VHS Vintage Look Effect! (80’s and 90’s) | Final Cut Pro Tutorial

Yo, what up, family? It's your boy Mikey coming to you with another new video. Now, if this is the first time that you're seeing this face, you should totally hit the subscribe button and hit the bell icon so you get notified whenever I do post something new. Join the family, we're close-knit, and we all love each other. And if you're a returning family member, welcome on back. Now, in today's video, I'm gonna try and be short and simple and to the point. Basically, I posted a video a while back. It was a very short one, probably only about like 30 seconds or so. It was an edit that I made myself, a little VHS, like old school type looking edit of just a couple of clothes that I was wearing because I wanted to do like a little mini lookbook from my Instagram. And basically, this tutorial is gonna be showing you how to get that type of look. So a lot of you guys were asking how I did it, so I just wanted to, you know, show you guys exactly how I did it.
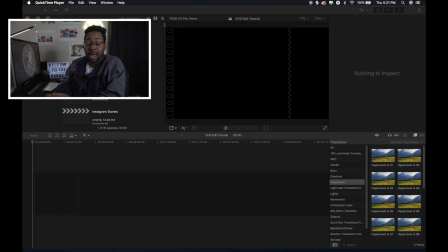0:47 So we're gonna get right on into it. So basically, the editing software that I use is Final Cut Pro 10. I do use the Adobe Suite for a lot of stuff too, because I use the Adobe Suite for Photoshop to make my thumbnails.
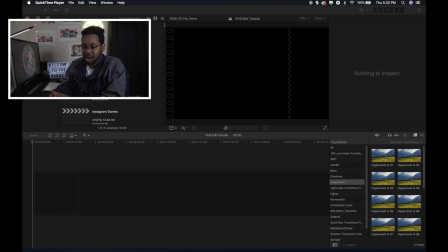1:00 But I don't really use Premiere Pro that often for videos that I make. I use it here and there, but Final Cut is the main editing software that I usually use for all of my videos that I make. So I already made a new project. I'm already in it now. There's nothing on the timeline so far,
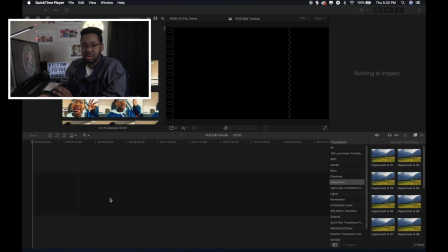1:13 but I'm just gonna show you the basic edits that I did to make it look like vintagey and have that like VHS look. And a lot of it is not even like additional plugins. It's plugins that are already gonna be inside of Final Cut itself. So I downloaded some old footage from an old video that I did a while back.
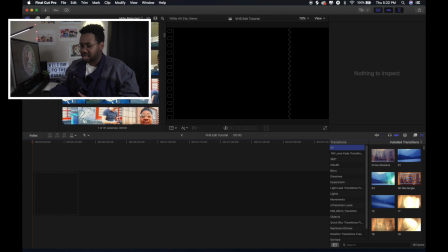1:31 It was one of my first ever lookbooks, and it has a good amount of scenes that are, you know, clipped together that I can just grab and use. So let me go ahead and look through here. Okay, let's just do like 30 seconds or so.
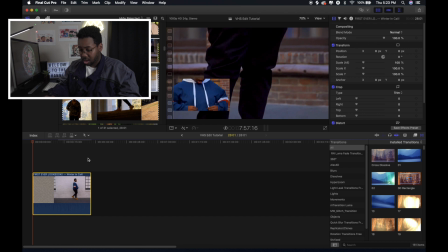1:44 So first thing I'm gonna do is I'm gonna detach this audio because I don't need the audio that was in the original video. And my timeline is a little bit short. So there's a couple ways that you can like zoom it in. Since I have a trackpad on my MacBook Pro,
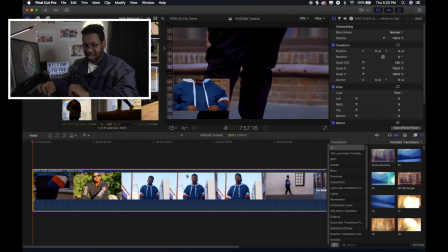1:58 I can just go like that and then like use my two fingers to like basically zoom in on the trackpad and it zooms in on the timeline. Or you can go over here to the change the appearance of the clips button and then
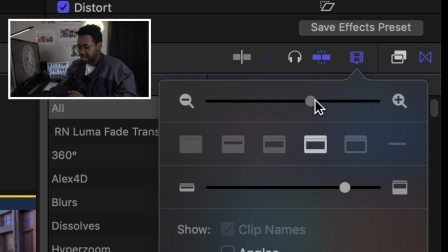2:11 you just click on it and then you can use this top one that has the minus and plus to zoom in on the actual timeline.
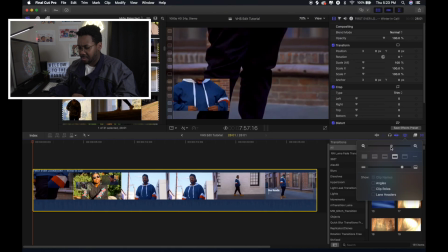2:15 So I just want to make it this like a little bit bigger just so you can see exactly what I'm putting on here. Other than that, everything should be fine.
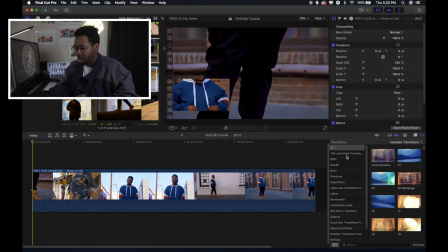2:23 Okay, so the next thing that I did was I went over to the effects tab. There's a bunch of different preset effects that are already inside of Final Cut. Once you have Final Cut, they just give it to you.
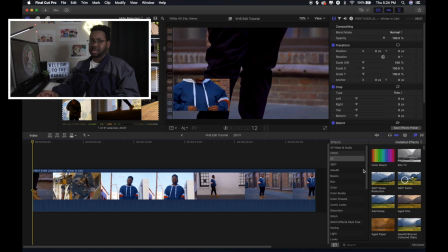2:38 And so you don't always have to, you know, buy these additional plugins and things like that. You can just try your best to make it with what you got. And that's basically what I did. So besides a couple other things that I'll explain in a minute. But basically what I did was, the first thing I did was look up Prism.
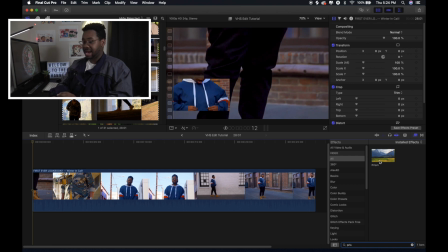2:55 And basically what Prism does, it kind of gives off that like RGB effect. So it kind of like split the red, green, and blue so you can make it more prominent.
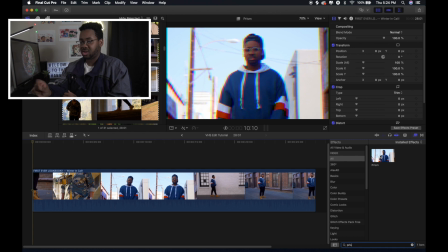3:04 And then if you highlight over the actual effect, it shows you it in the preview up above.
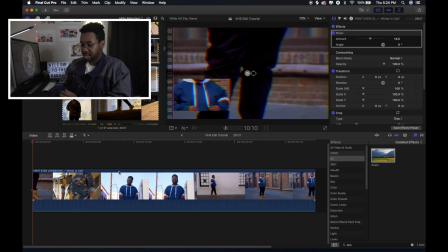3:09 So if I drag that over and put it onto my actual clip, as you can see, it just added the Prism effect right on top of it.
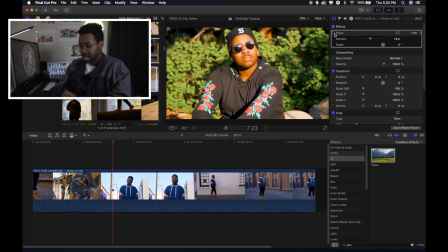3:17 And before, it looked like that. And then when you add it, it splits the RGB, so it has that RGB effect on it. You can put whatever amount that you want, but usually with those like old time looking videos, it has like a decent amount. But I just wanna put maybe like around like 10 or so. You don't wanna have too much, because then it starts looking kind of funky.
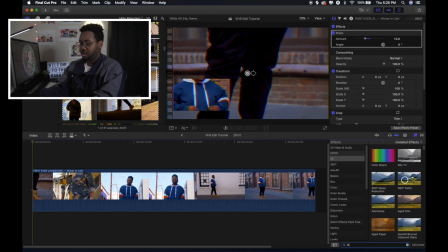3:37 After Prism, I put Film Grain. And basically, Film Grain, it gives that kind of like, I don't know how to describe it. It just gives it that old like look, if you know what I mean. It, like that old type, you know, timey feel.
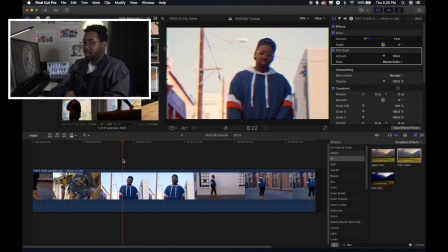3:51 But when you put the film grain on there, there's two different ones. There's iMovie grain and then realistic grain. iMovie grain kind of changes the like saturation and the colors a little bit. So I just stick with realistic grain so it stays to what the true video was.